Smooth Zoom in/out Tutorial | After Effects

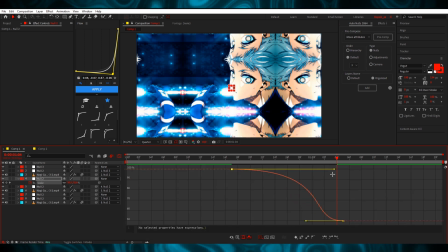4:22 Easies, and I'm gonna do a sharp graph with recoil.
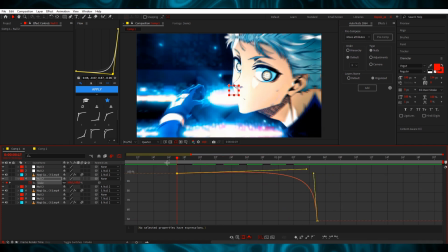4:28 Because it zooms out, I wanted to zoom in a little on his face. It will look way better, trust me.
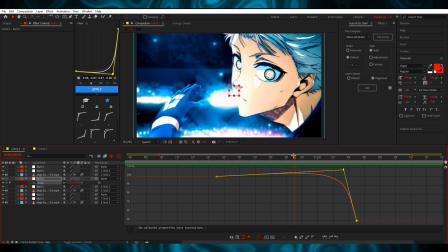4:35 And I'm gonna do something like that. So yeah, you see? But maybe I want it to be a lot stronger. So it zooms out, zooms in a lot more. Look, it comes here, it zooms in, and then it zooms out.
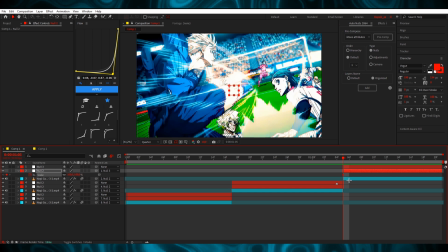4:51 Yeah, it looks really good. Okay, so now with this, we get this to the very end, and I'm gonna do 250.
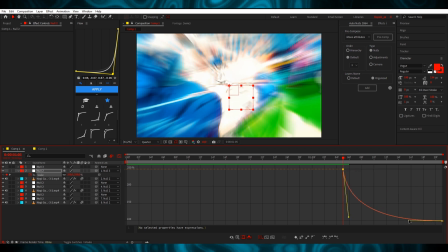4:58 And now we're gonna do a simple graph, something like that. We need no recoil this time.
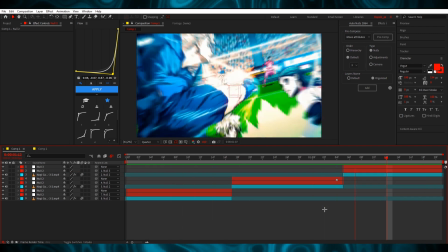5:06 Yeah, it looks hella simple, but we're not done yet. I wanna do a zoom out again.
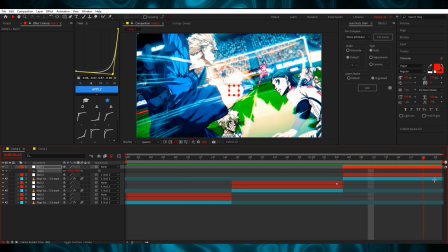5:13 because we have a zoom out right here, so we want to keep the loop going, okay?
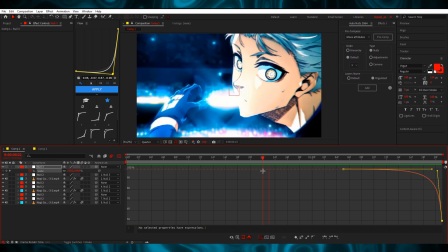5:18 Yeah, look, it's already clean, right? It doesn't look too bad.
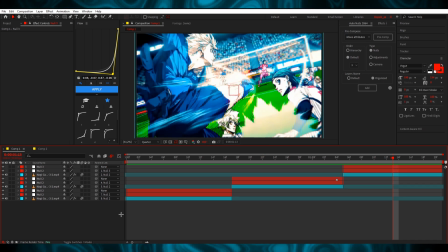5:23 Okay, so now what we're going to do is add adjustment layer.
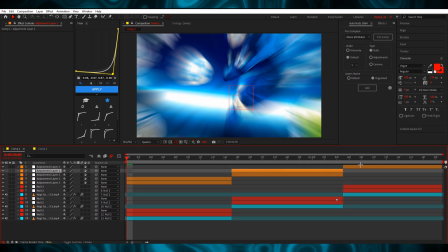5:28 This will be a key for your smooth zoom in and outs. We're gonna duplicate it using Control D. And look,
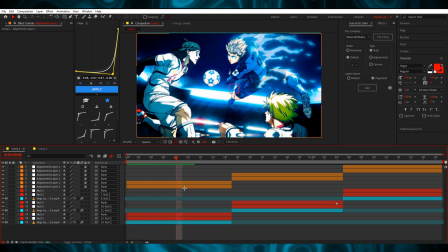5:38 because this is a zoom out, we're gonna add optics compensation. Now look, we're gonna keyframe, we're gonna check the reverse lens distortion, and we're gonna keyframe the zero. We're gonna put this to the very end. I'm gonna type 100. Look, it doesn't look too good, right?
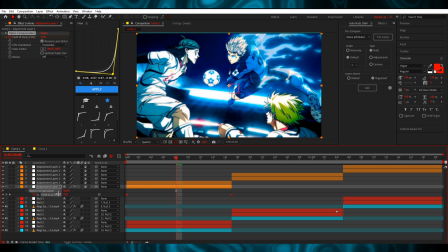5:58 But trust the process. You F9, and then you make...
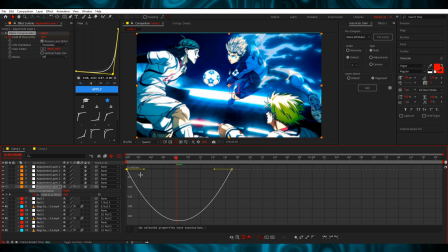6:03 Actually, I think you can do it in speed graph. You can do something like that. Or maybe it's too much. Okay, and now look.
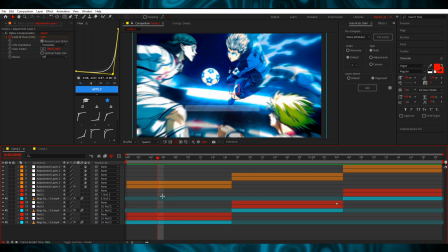6:13 The zoom is way more noticeable and smooth than it was before. Look. It just like stretches out or something like that. Look.
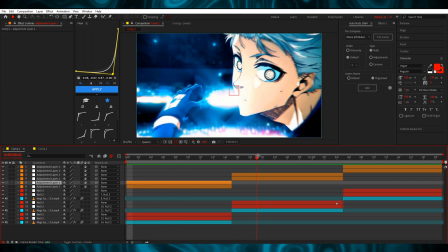6:25 And now... we use warp for the zoom outs.
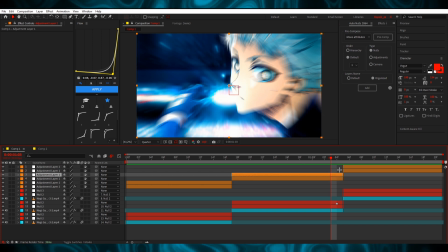6:29 So like, look, this is a zoom out. We're gonna use warp, but we're not using it right now, right?
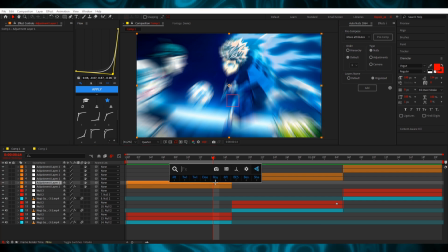6:35 So we're not using warp. It's a effect to make something go far away.
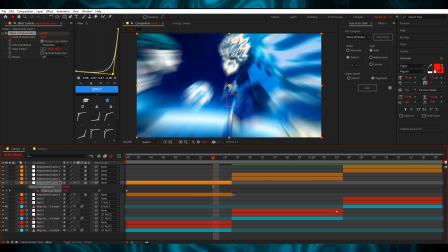6:40 I don't know what I'm saying. We're gonna do 100 again, but we wanna keyframe the graph, like make this sharper.
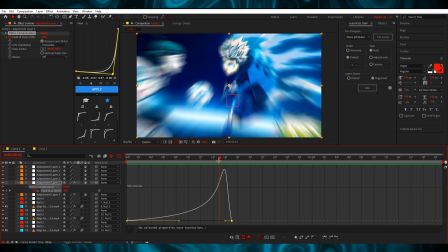6:51 Yeah, like that. Look.
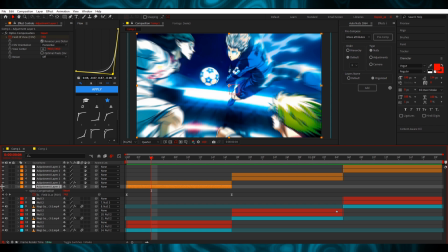6:54 Okay, so look, we have one effect that is used for the zoom out, and we have one effect for the zoom in.
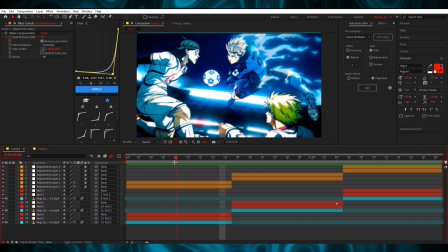7:01 So like this, it makes a lot of difference, trust me. Now, this is a zoom in, right?
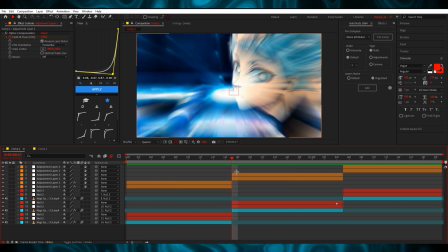7:08 That means he's coming from far away, right? We're gonna add warp.
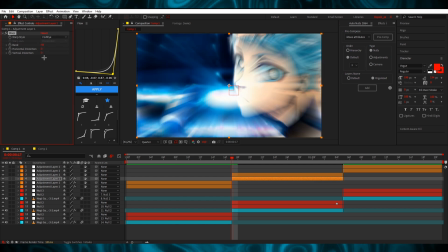7:12 We're gonna change this to fisheye, and we're gonna change this to minus 100.
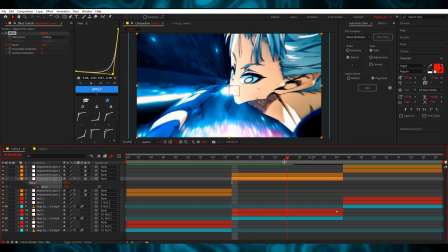7:18 Bam, keyframe it. We're gonna go here. We're gonna change this to zero, right?
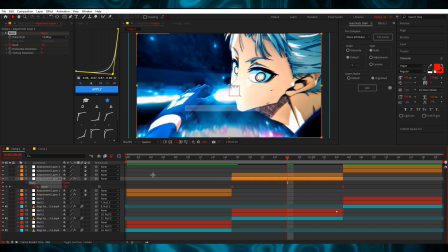7:24 We put this to the very end, we ease, and now look, we do a sharp graph.
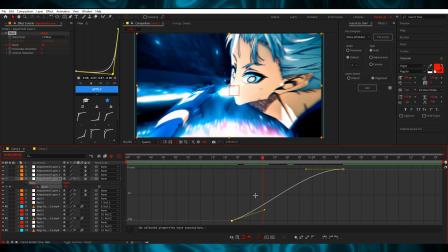7:31 So I'm gonna change over to this. I'm gonna do something like that.
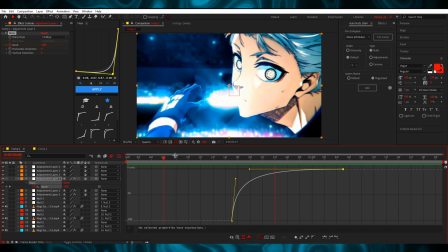7:39 Now look, yeah, this looks good.
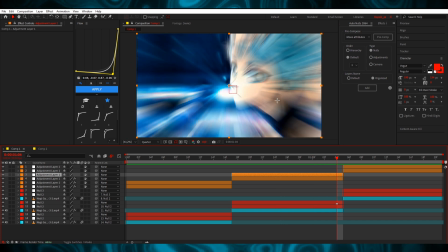7:42 And now, since we're zooming out and we want him also far away, we're gonna add warp,
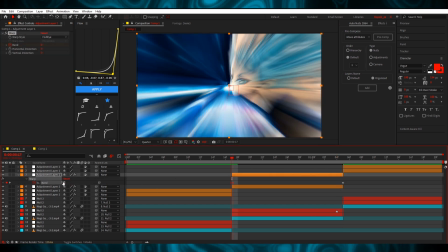7:51 fisheye minus 100. Now put this to zero, and now we're gonna do a sharp one for the end.
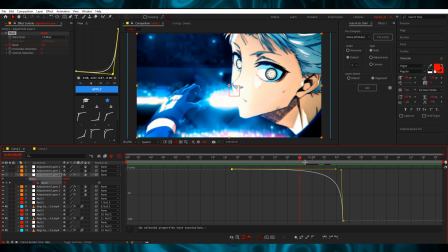7:58 So now look, he comes from far away, and then he goes away from far away.
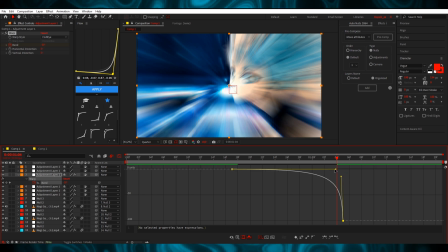8:04 What am I saying? We want to make it a bit noticeable, so it's a lot more smooth. Yeah, look. Look, there's a lot more depth in the edit if you do this.
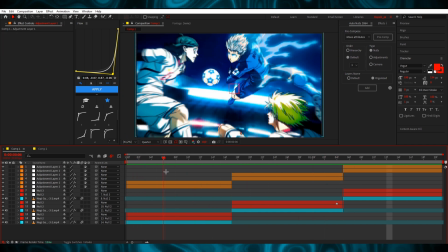8:18 Okay, now I want you to answer. We used optics compensation right here for the zoom out, right?
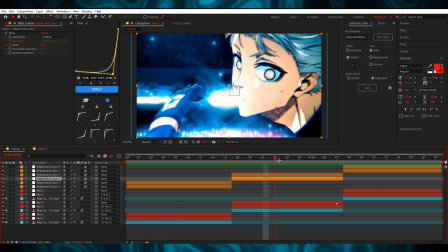8:25 Then we used warp right here, right, so that he comes from far away, right?
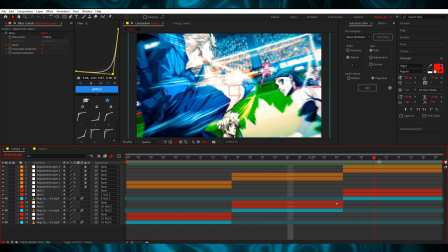8:30 So now is the question, what do we use right here?
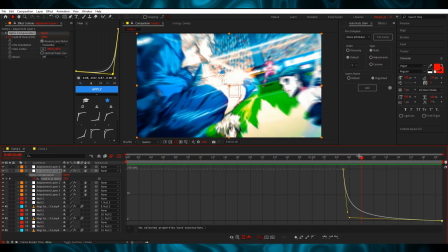8:37 Yes, it was optics compensation. I hope you got it correctly. Okay, actually I'm gonna do this a bit something like this.
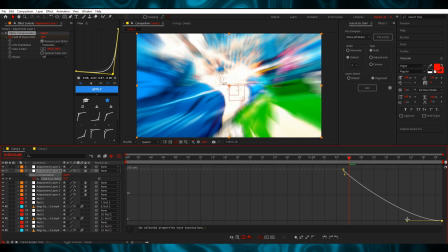8:46 No, actually we need a lot more. We need this to be noticeable.
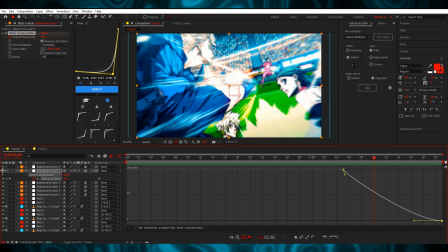8:52 Look, now it looks good. So, okay, it looks really nice.
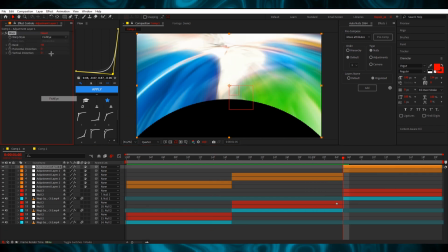8:57 And I'm gonna add warp once again. Because this is a zoom out.
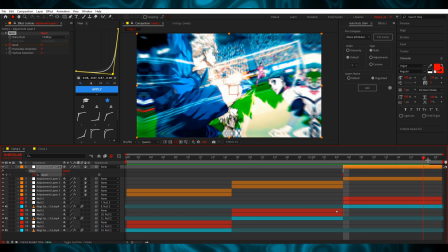9:02 So we keyframe from zero. And look, he zooms out, so I want him far away.
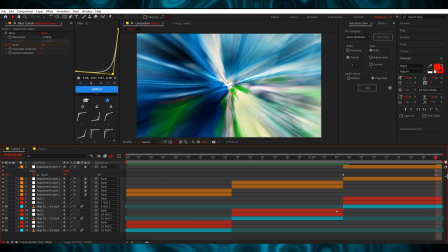9:07 I do minus 100 and he looks far away, right? Okay, so now we have this.
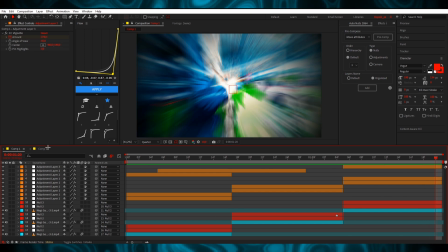9:13 I think this is done for now. So now I'm gonna hop on to TikTok style edit, okay?
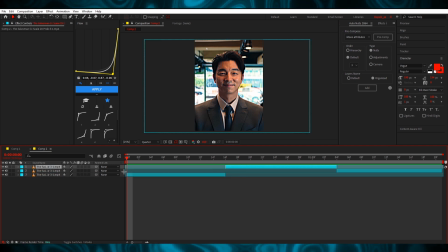9:20 So, personally, I don't know which one is harder, but I'm gonna try and explain this one too. So, we wanna enable motion blur again. I'm not sure if it's the same settings. Yes, it is.
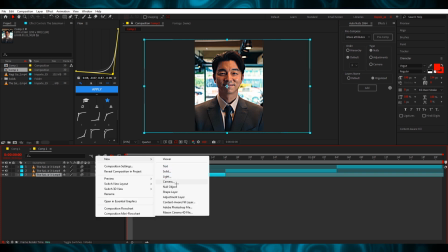9:32 Okay, so we add null object once again. I'm gonna duplicate it.
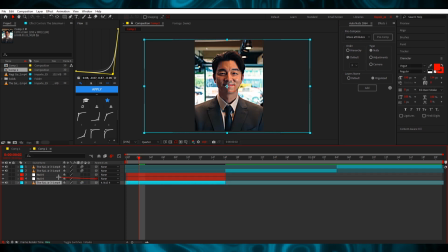9:39 Yes, we're gonna pair it. And we're going to add motion tile. We want for it to be at the end, so we put it right there. We do 250.
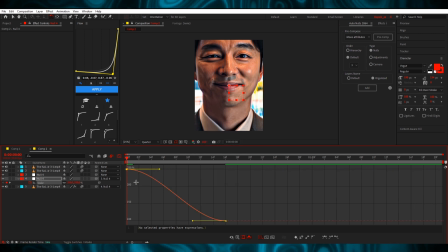9:50 We ease and we do a sharp graph, kind of sharp, something like that.
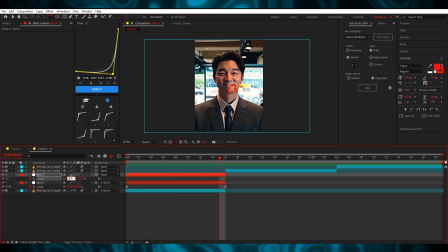9:58 And now, for example, I also want to zoom out, so I'm gonna do 50, bam, wait, bam, like that.
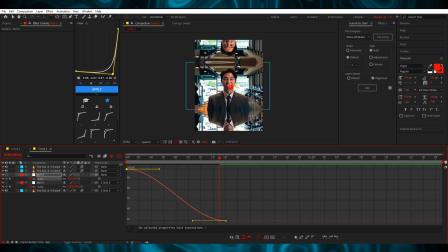10:07 And I'm gonna do this
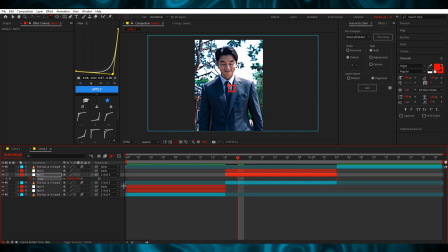10:12 So yeah, it looks like that for now. So we put this to the back. We type 250 because it was a zoom out.
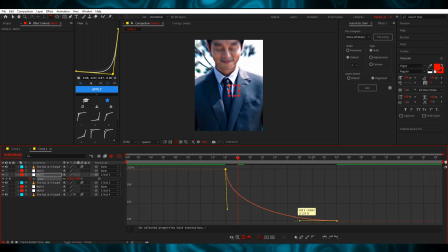10:21 Why can't I? Oh, okay. And we do a little bit shorter, no, like smoother.
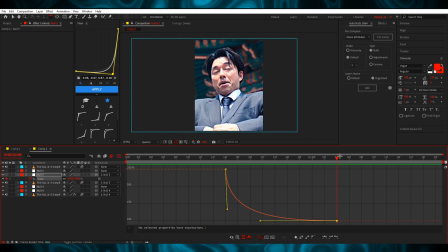10:29 Yeah. It looks better, right? And for example, I want to zoom in right now.
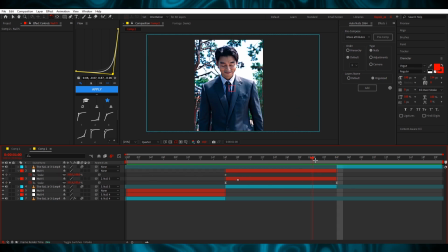10:37 So I'm gonna do... Wait, for example, I want to zoom in his face. Other way to zoom in is using this tool right here.
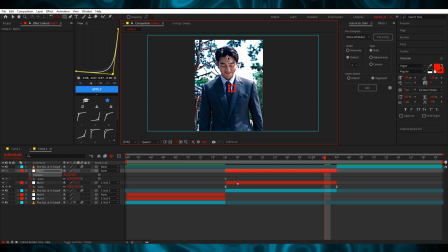10:49 Selecting your null and putting this somewhere right here. So the zoom will automatically go to his forehead. For example, if I put this there, it will go there. So this is really useful if you're new to editing and you don't want to use position keyframes, so you can do this.
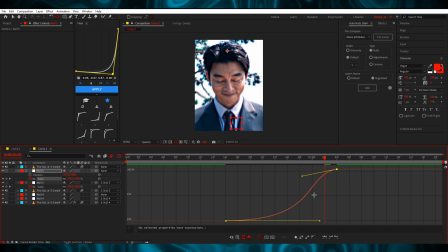11:10 And I'm also gonna do a sharp graph, something like that. Yeah, it looks good.
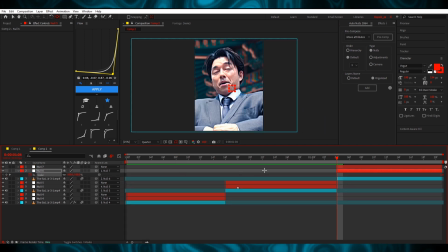11:19 Then it zooms in. Okay, we keyframe the scale and we do 50.
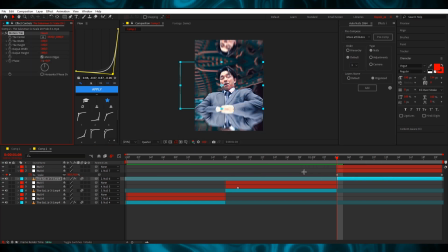11:25 Actually, we wanna add motion tile. So yeah, we easy ease.
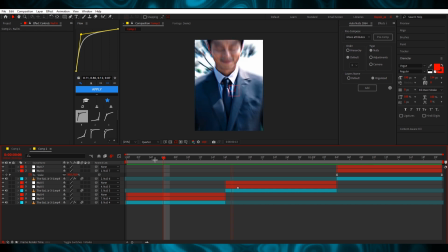11:31 We use this graph, and now look. It doesn't look bad, right?
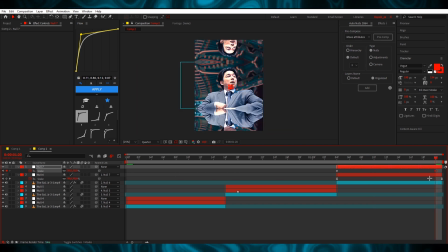11:38 And now we're gonna do a zoom out with a little bit of zoom in. So that means we're gonna do a mini recoil. Or I don't know how can I say it. But we're gonna make this zoom in before the zoom out.
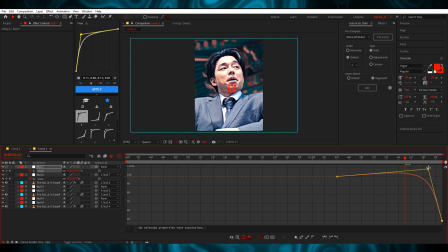11:52 So I'm gonna actually do this. It doesn't look bad at all, actually.
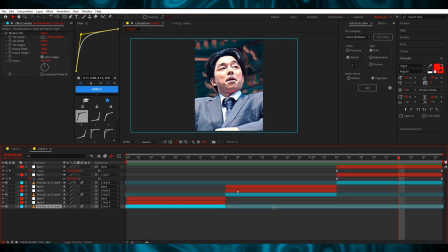11:59 I thought it will be worse.
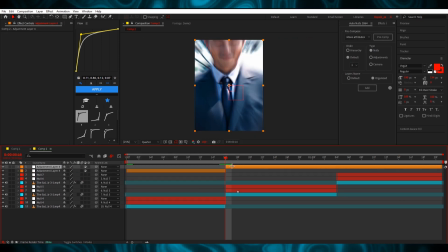12:01 So now, once again, we add adjustment layers, and we want to do,
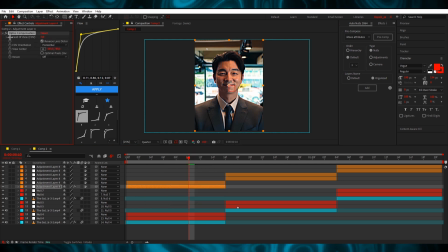12:10 right here, it will be optics compensation, because we want smoothness, right?
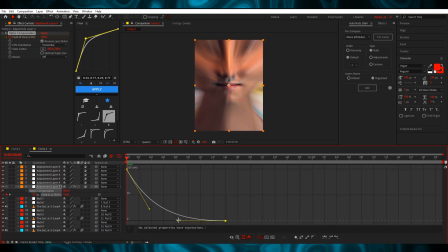12:18 Yeah, we want that. And you do something like this.
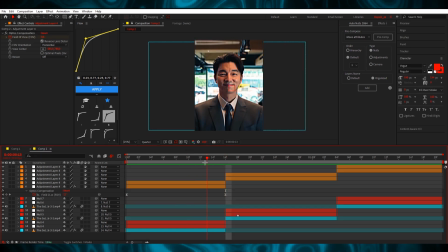12:23 Yeah, since this is a zoom out, right here, I'm gonna do a warp, because I want him far away. And I'm gonna do something like this. So I want him, yeah, look.